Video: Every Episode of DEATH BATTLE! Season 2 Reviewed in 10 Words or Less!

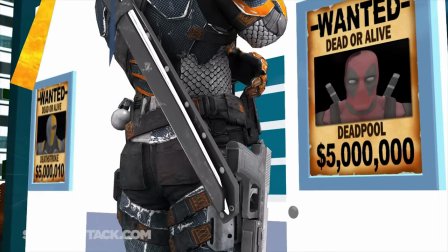Deadpool versus Deathstroke.
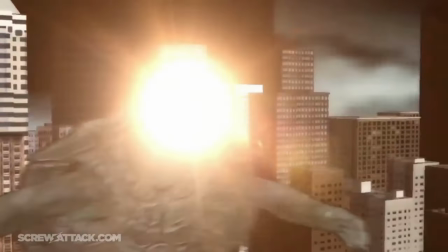So here we have another Fulgore versus Sektor situation of one episode not being ready yet, causing the other one to have to come out much earlier.
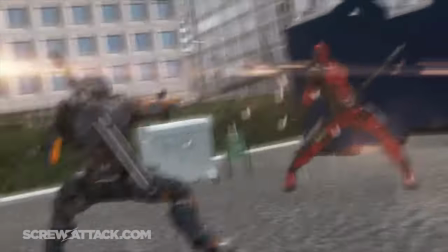And the similarities stop there, because this bad boy is awesome!
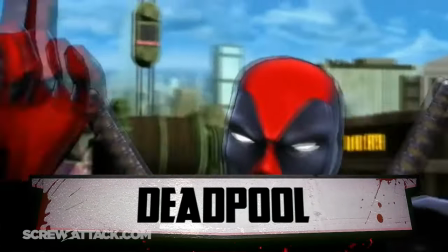This matchup was perfect for Nick's jaded, almost biting writing style, which, as we'll see later, doesn't always mix the best.
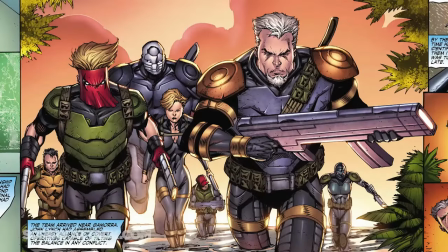Slate's got a really good analysis of making him feel unstoppable and still having great jokes.
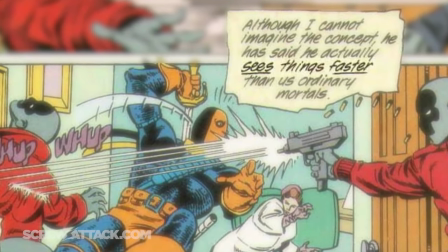Batman vs. Captain America finally managed to justify its existence with this staring contest joke alone.
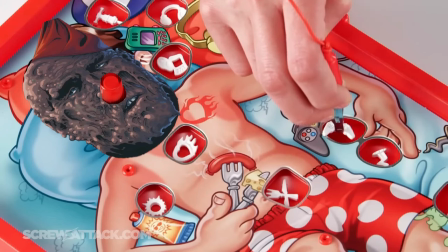But Wade's in particular caught me off guard with how well it holds up, especially for implementing a new milestone into the show, third-party interruptions.
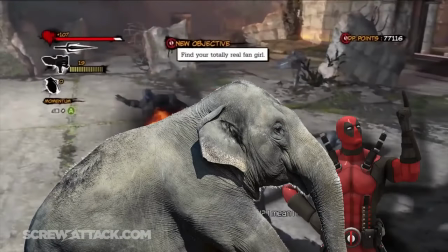This doesn't just lay the groundwork, it's still one of the best cases of it. Deadpool interrupts just enough to get his personality across while keeping up the pace of the rundown.
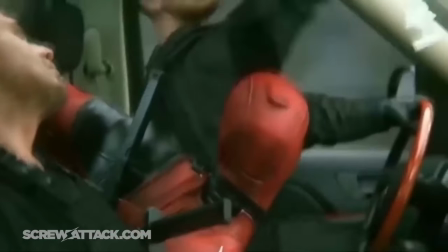Like how here, even though he interrupts Boomstick, he does it to keep the thought going so that he can talk about himself.
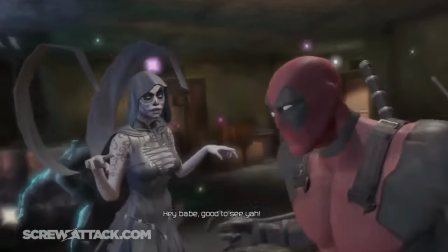And the sex jokes don't feel out of place either, cause, you know, it's freaking Deadpool.
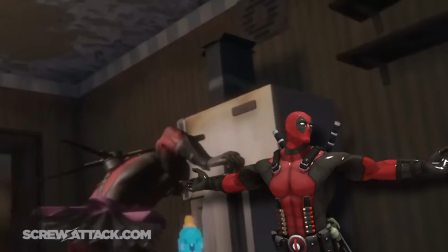Wild to think the Deadpool oversaturation was a thing even before the Great Hollywood Calamity of 2016.
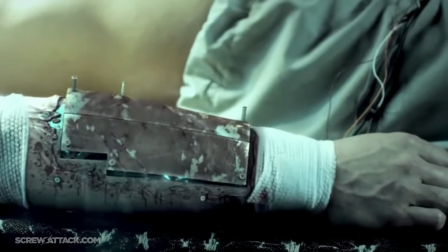Y'all might be wondering why I'm easy on Fulgore vs. Sektor even though this episode faced a similar situation.
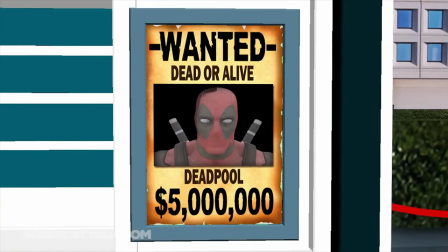Well, it's because of one key player that episode lacks, other than Takahata. Torian has graced us with his incomparable style yet again.
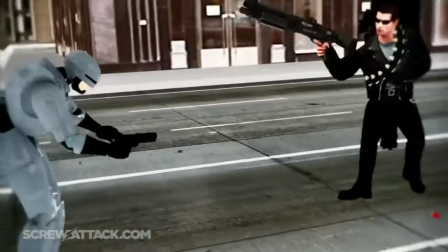If Terminator vs. Robocop was a stretch, then this was a goddamn marathon.
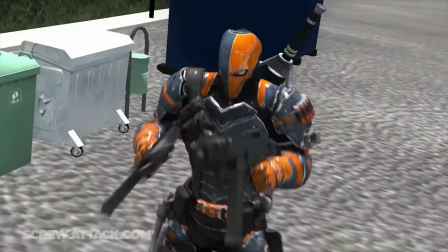My god, this choreography is cracked! All the different weapons and fighting styles bounce off each other brilliantly.
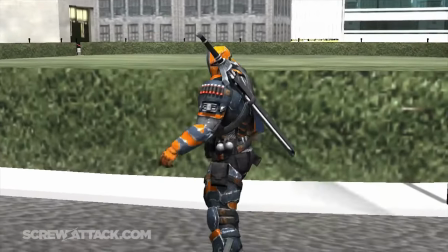Even though this is the third match to take place in this admittedly cost-effective city environment, it manages to still have its own identity with the genius highway set piece.
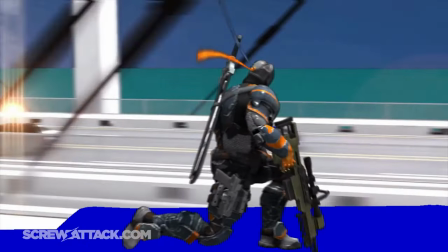I didn't even know you could still see Deadpool's little body on each of the cars as he's taunting Slade.
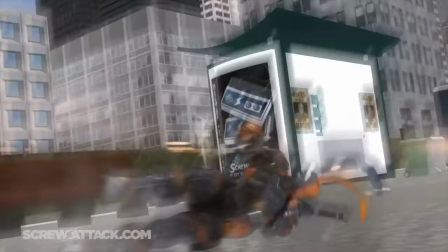God, the way this episode fully utilizes the teleportation belt makes me so sad we've yet to see it used for the movies.
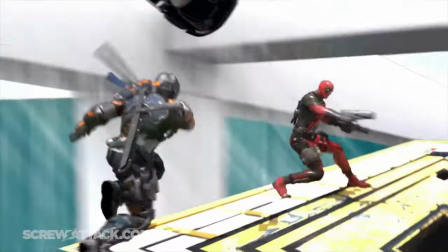Then the pileup begins and they fight on top of a bunch of cars suspended in midair. It's not like they stopped time or moved faster than the human eye could see.
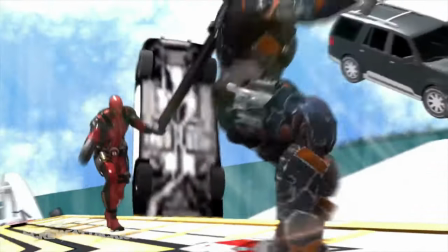The cars just happened to be falling slower than these dudes were fighting,
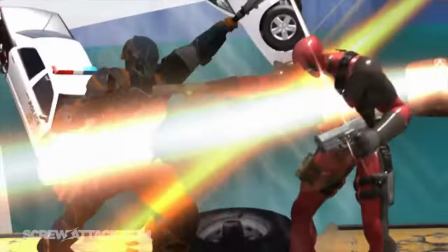which is just so wonderfully nonsensical in the most perfect way for this kind of fight, without a doubt the highlight of the action.
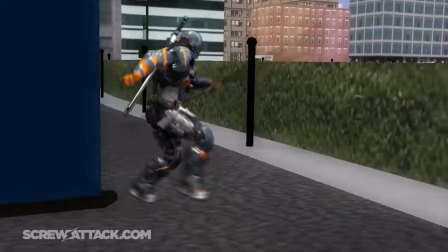But it's not just their moves that clash. This was the definitive Deadpool matchup for a while since it gave him the perfect foil to his antics.
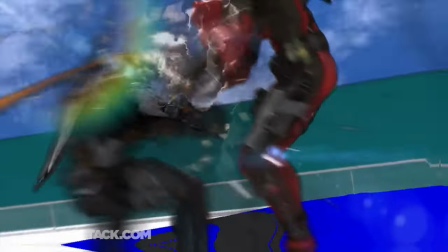Jason Marnoka keeps up the eat shit and die mentality throughout, only getting slightly more and more frustrated the longer it takes to kill this tumor-ridden nuisance.
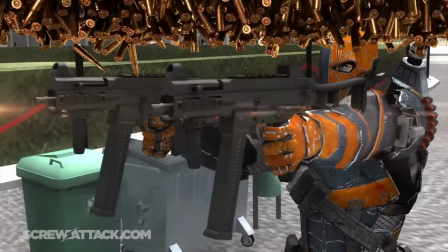It's your lucky day. I can show you. Let's see what kind of mark this leaves on you.
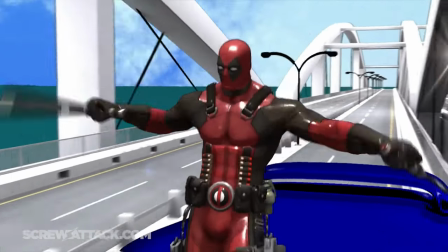While he's a little exaggerated here, Deadpool steals the show.
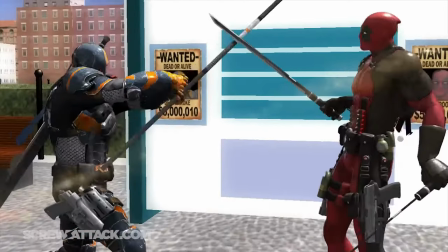And unlike Spider-Man, who quips as a strategy, Wade is just so off the rocker and used to dying, he could hardly bother giving his opponent the satisfaction of a serious fight.
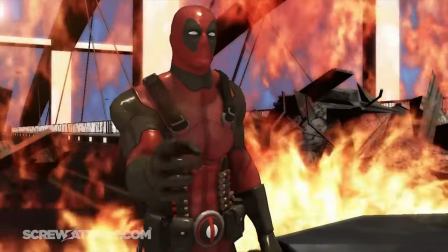Right up until the moment he realizes Slade has a healing factor too, and could be an actual problem if the fight goes on any longer.
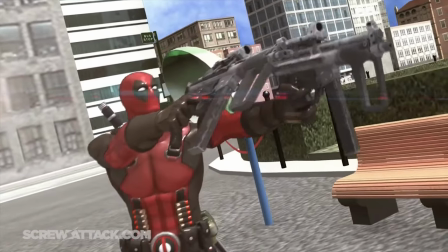There was no better Canuck for the job than Curtis Arnott, who I guess is just destined to play every single red and black gun-toting anti-hero in fiction.
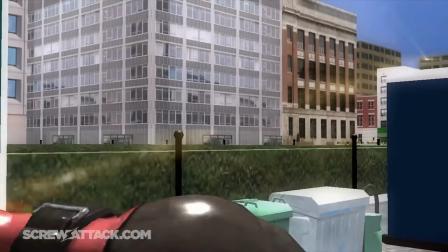Not only is his line delivery perfect both in the analysis and the fight, it's meant to get under the skin of everybody who isn't the audience.
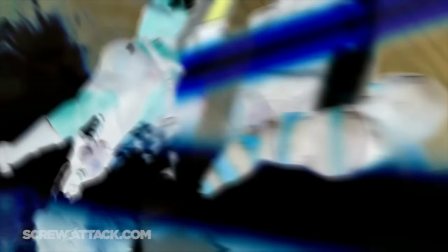For us, it's a delight seeing him take the piss out of getting shot in the head or fanning the flame wars.
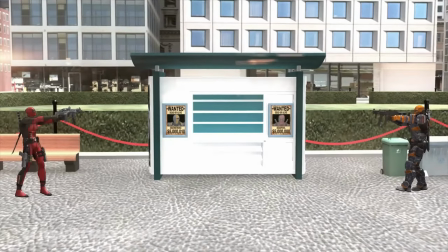Shut up, Wade. Okay, Ben. I love it, dude. Tasty. Fight. Hey, buddy, don't let me slow you down.
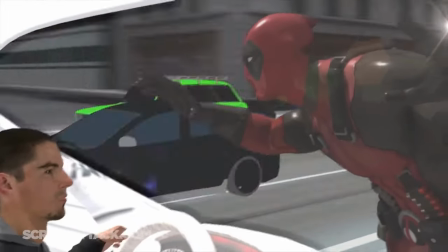Look at me! Look at me! Do not slow down! Pop, pop, watching Deathstroke.
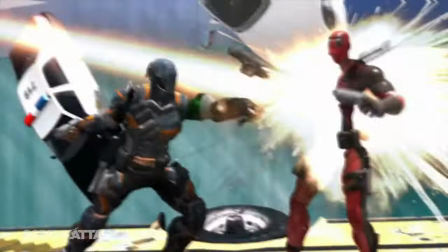There's also something about Curtis's fighting grunts in particular that are just a special kind of charming to me that we never got again in his future episodes.
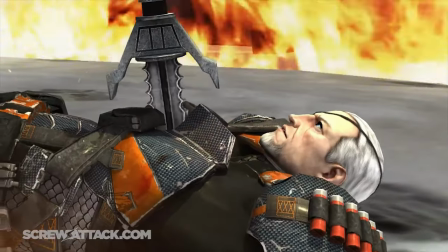It's cramping!
The death isn't outstanding or anything, but it gets the job done balancing the cracked humor and brutality.
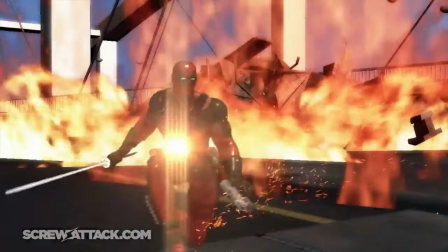I just wish we could have seen more of Jason playing up Slate's berserker mode. And that's not the only downplayed berserk form of the season.
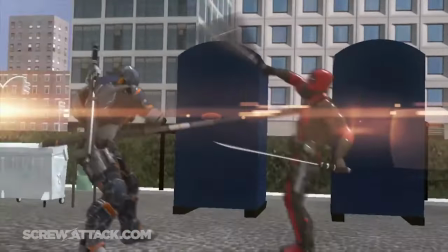The sound design could get somewhat grating, namely the constant whooshes, and especially that deafening sniper barrage.
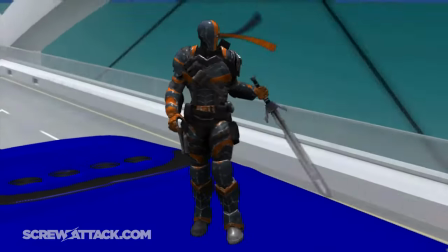Ow.
But this is exactly the kind of fight I would expect to play out between these two.
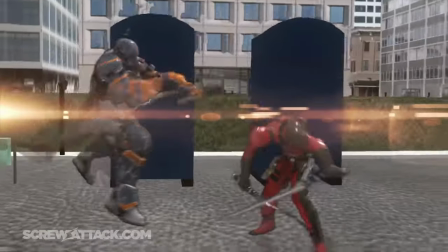Slade is the superior fighter, therefore coming out on top of most of their scuffles.
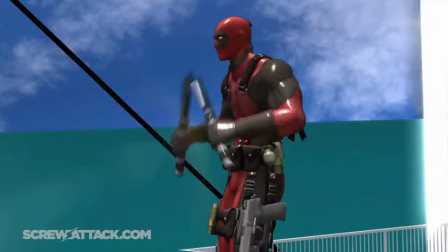And I love how Deadpool gets the upper hand the moment Slade calls him predictable, being downright offended at the mere notion and essentially saying, "Challenge accepted, bitch.
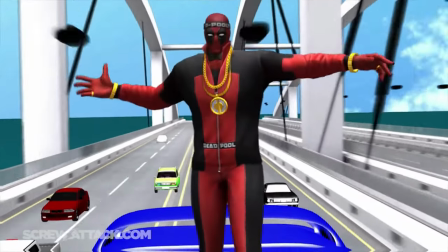We're playing by my rules now."
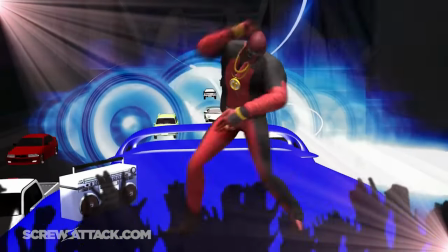Torian was completely drunk when animating this entire breakdance sequence, and I'm happy to report that is not an exaggeration.
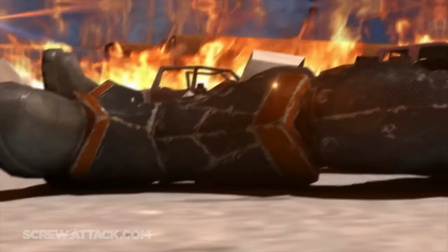Even the conclusion to their aerial duel shows off the difference in regeneration as Slade is severely debilitated by a sword,
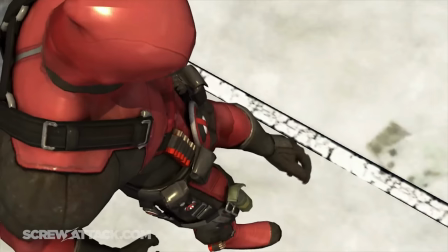whereas Deadpool shrugs off a flaming semi-truck to the face like a minor inconvenience. I love how that was foreshadowed in the analysis.
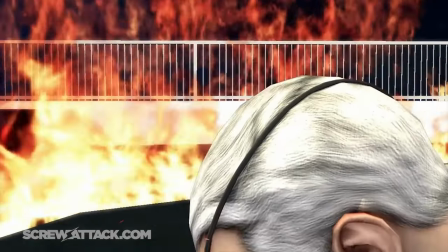It's crazy to say, but I think we've finally gotten to an episode on par with Goku versus Superman.
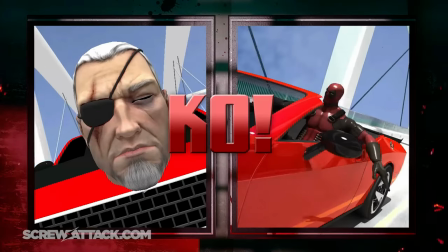And it stars motherfucking Deadpool! Speaking of which, what, run out of annoying chime-ins?
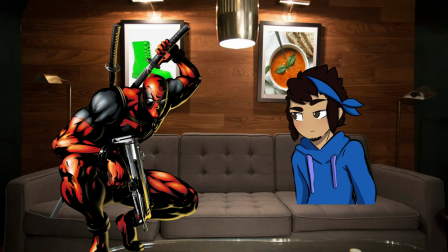Are you kidding? I would never interrupt a gourmet chef while they're cooking up a five-star meal.
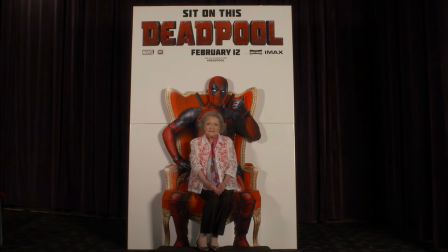This is exactly the kind of compliment shower I came here for.
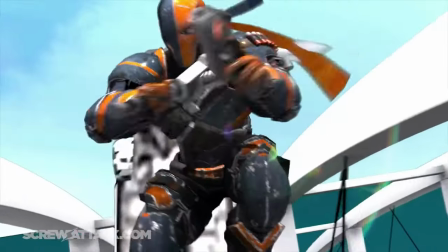I can sleep well tonight knowing people haven't forgotten why this is the second most viewed episode of all time.
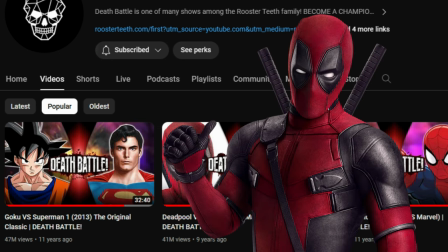Watch your monkey butt, Goku. I'm coming for ya. Have fun with the rest of your circus!
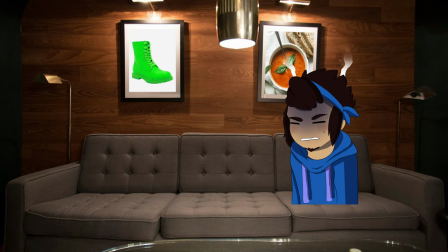Well, I'm glad that's at least over. Imagine being that guy's roommate.
Spider-Man!
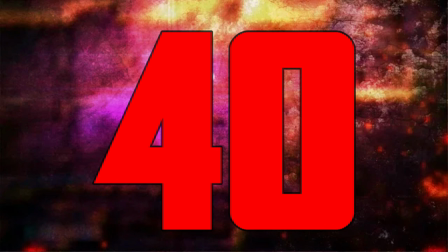I mean Deadpool, shit! I love chocolate. But I can't eat it because then I'll get fat. But it's so good.
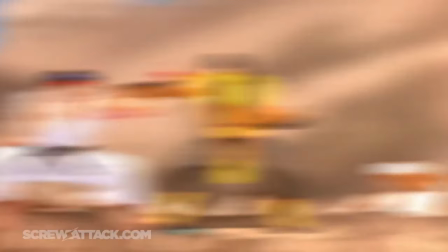Kirby, Kirby, Kirby versus Majin Buu. The streak keeps on going. This honestly might be one of my personal favorite stretches of episodes in the show's history.
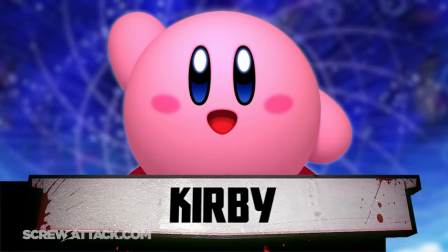And this one in particular left an impact on me just as big as Goku versus Superman. Fitting for another Dragon Ball fight.
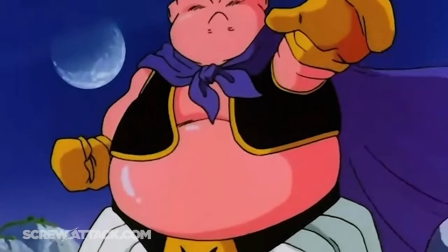And can I just say how happy I am they didn't abandon the franchise after how much shit they got from the fan base?
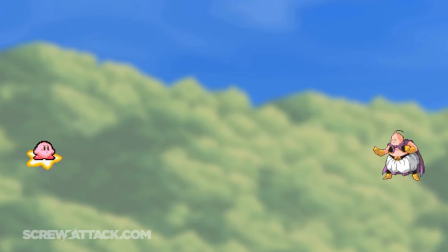And they couldn't have chosen a better match that I believe helped start one of the strongest and universally believed ideas on the internet.
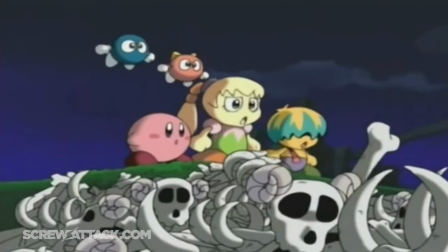Kirby is the cutest eldritch abomination in all of fiction. And that's why we love him!
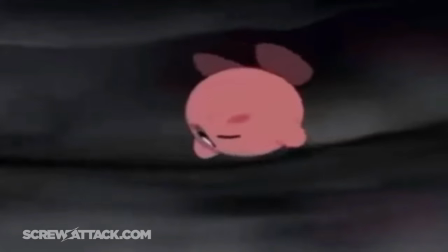Kirby has a super upbeat segment which makes his crazy feats even funnier. Also, unlike with Rainbow Dash, Boomstick doesn't go, "Ugh, Kirby,
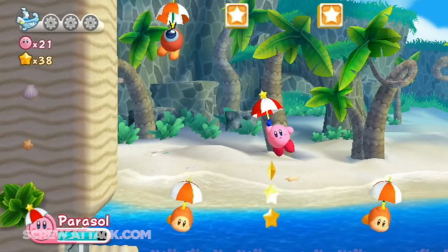he could never fight," but more like, "Aw, Kirby, he could never fight, oh jeebus!"
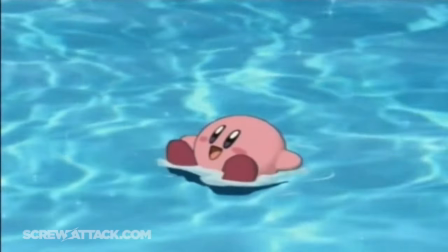But even after they've established him as a pink demon, it's still a cheery tone throughout. By contrast, Boo's is noticeably darker.
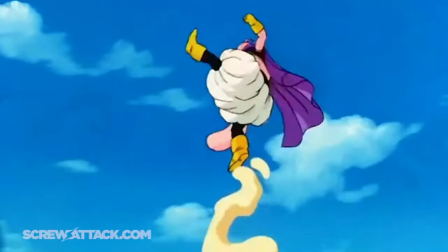We may call Kirby a monster in a playful way, but Boo is straight up terrifying, preparing us for the upcoming fight dynamic in the best way.
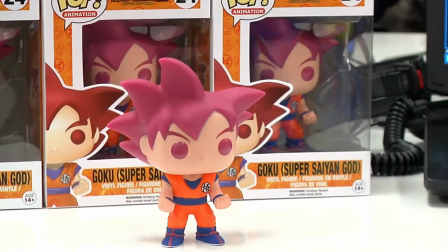Also, we've finally gotten an ad break better than the one from Chun-Li versus My Sharonui.
So, into the vet you go, bitch.
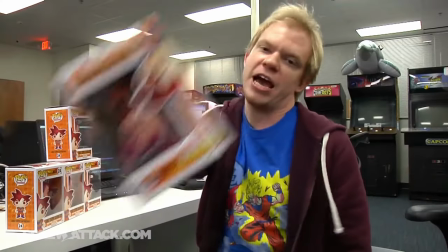I love the Toy Story homage, and I wish we could get creative sponsorship skits like this more often.
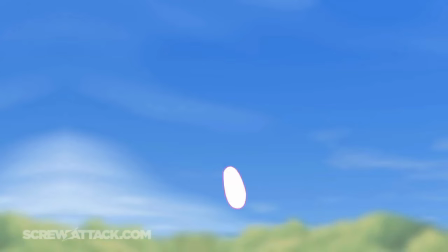Remember how I said there would never be another Goku versus Superman? I meant that and still mean it, but this certainly found its way into the ballpark.
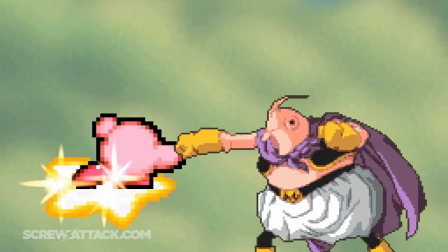Or wandered its way in, knowing these two. Molly really seems to shine with non-stop frenetic battles like this one.
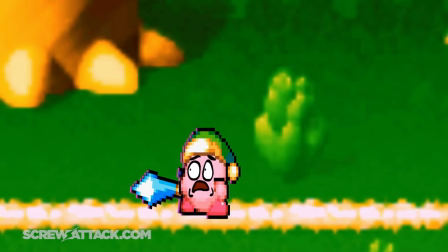Kirby is just as adorable and easy to root for here as I was expecting. And even the facial expressions, while out of place, provide a level of charm given the time it came out.
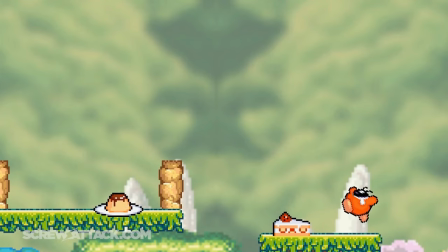They tried their best, and it's commendable to see these faces here at all. Plus, some give me genuine laughs.
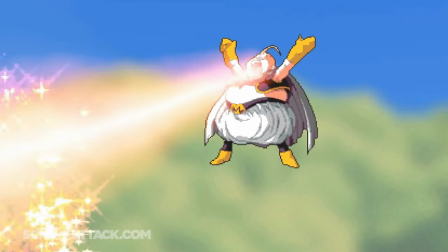See, unlike Molly's last battle, uncharacteristic moments like this are more acceptable for Kirby since he's kind of a blank slate, at least in comparison.
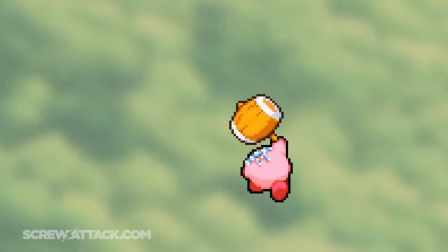And those drops in action I mentioned are necessary here as they set up each section of the fight.
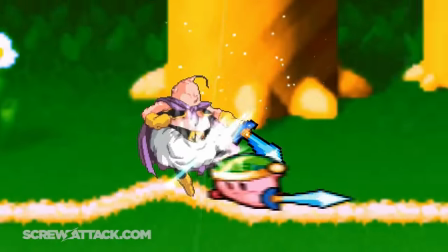I'm so glad they took advantage of these two being copiers to keep us on our toes by constantly evolving the dynamic, much like the last Dragon Ball fight.
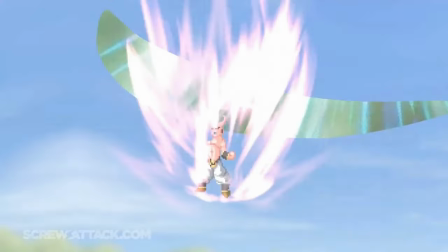But once we get to the Kid Buu portion, that's where this episode becomes an entirely new beast.
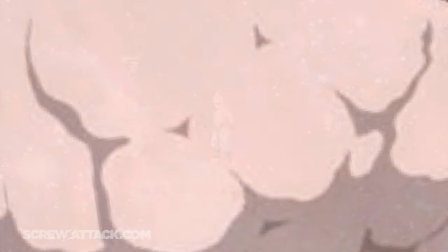To address the elephant in the room, yes, this scene makes no sense and it's not at all how Kid Buu comes about in the anime.
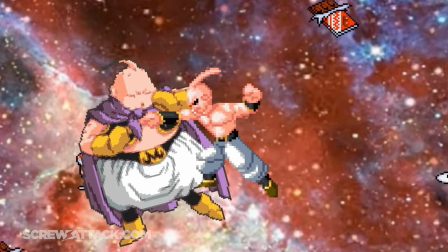However, I'm willing to let that slide given both versions of Buu are utilized perfectly.
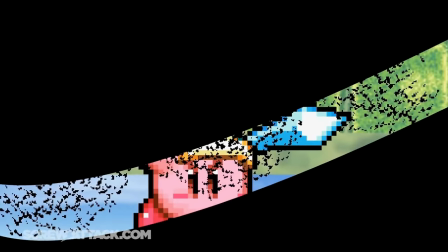Fat Buu is obviously more playful, and at points he and Kirby almost feel like brothers fighting over the controller or the last cookie.
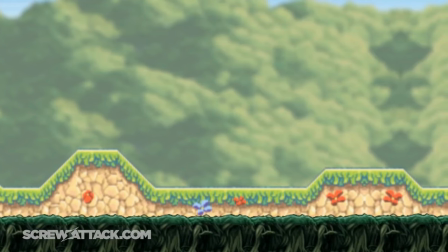But the moment Kid Buu emerges from the stomach dimension, the fun and games are done, and the beatdown is merciless.
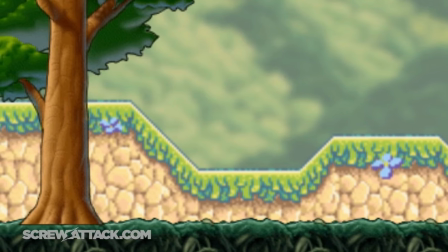Every time it feels like Kirby finds a win con, it gets snatched away. And as a kid, I got more and more scared for Kirby despite only having played a couple of his games.
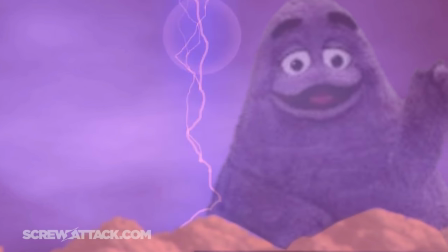Once the Star Rod is destroyed and the sky turns purple, it seems like it's all over.
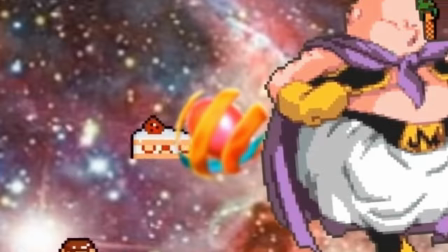Until we get a close-up of that tiny little Chekhov's gun we caught a glimpse of earlier. despite the muddy 3DS music.
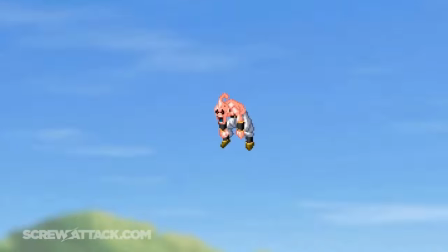Again, I give them a break considering the time period. Seeing Kirby absorb the death ball and the shocked expression on Boo getting decked was one of the first times I genuinely cheered.
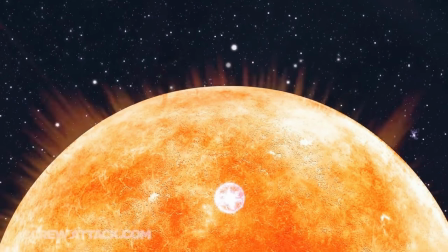Compared to other Sun kills on its own, not the most exciting. But with the intense buildup from before, a moment of relief like this was what I needed.
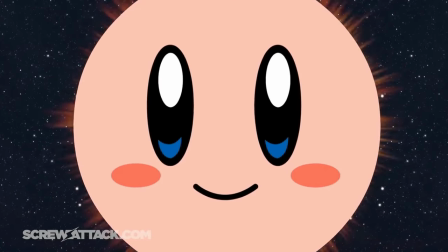And that reveal right after cemented this episode as a classic.